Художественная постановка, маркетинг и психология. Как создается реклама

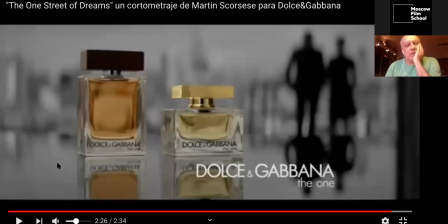Вот к чему мы шли, да? Мне кажется, очень красивая, элегантная и эстетская стилистика Мартина Скорсезе. Это еще один тот, понимаете, мы только что видели с вами Линча проект,
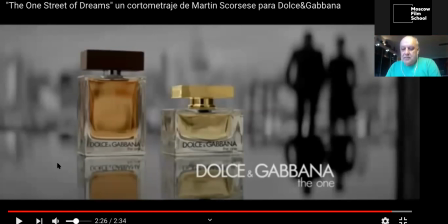видели там Гая Ричи проект, да? И вдруг мы понимаем, что вот я под впечатлением сейчас «Ирландца», недавно же пересматривал, почти 4 часа идет, я разбирал для художников только разбирал, как потрясающий человек работает с цветом,
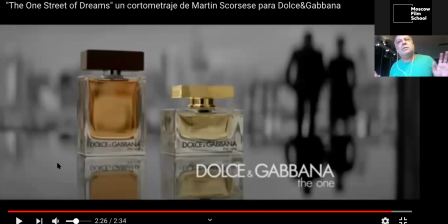как он выделяет с помощью цвета диалоги. Здесь сделано все то же самое. Здесь черно-белая эстетика, она для меня, вот я как зритель сейчас что воспринимал? Я могу, ну, дело в том, что язык уже не имеет значения, потому что мы сейчас находимся в эпоху
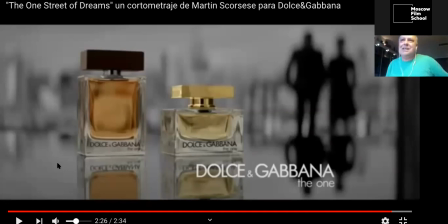экранного нового мира, который вытеснил язык. Языка нет, можно не понимать это изображение, только музыку слушать. Есть воспоминания, есть впечатления, они всегда приятны, они черно-белые, но они приятны, и на всем этом теплом разливается аромат.
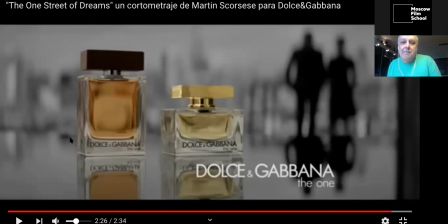Это как я писатель могу описать, да? Все это было сделано для того, чтобы золотые флаконы, золотые детали отыграли на этом лишенном цвета, но теплом и уютном
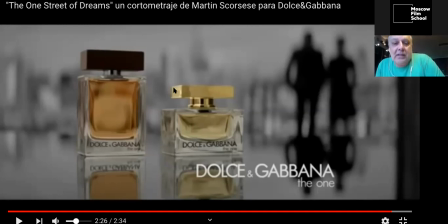ретро-пространстве отыграли свою роль. Вот так сделан этот проект Скорсезе, и «Улица грез» называется фильм, да? The One Street of Dreams.
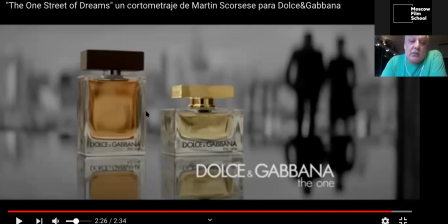И, соответственно, грезы, мне кажется, грезы и там были, и здесь остались, вот этот мир. И аромат, мне кажется, только лишь оттеняет, вернее, они оттеняют аромат.
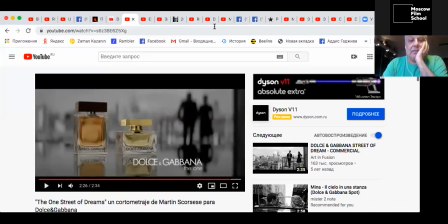Вот, идем дальше. Сейчас, пожалуй, наверное, без этого проекта не было бы ничего другого.
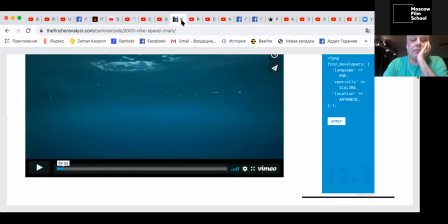Сейчас, минуточку. Нет, не этот. Хотя давайте сейчас мы этот посмотрим с вами, а потом.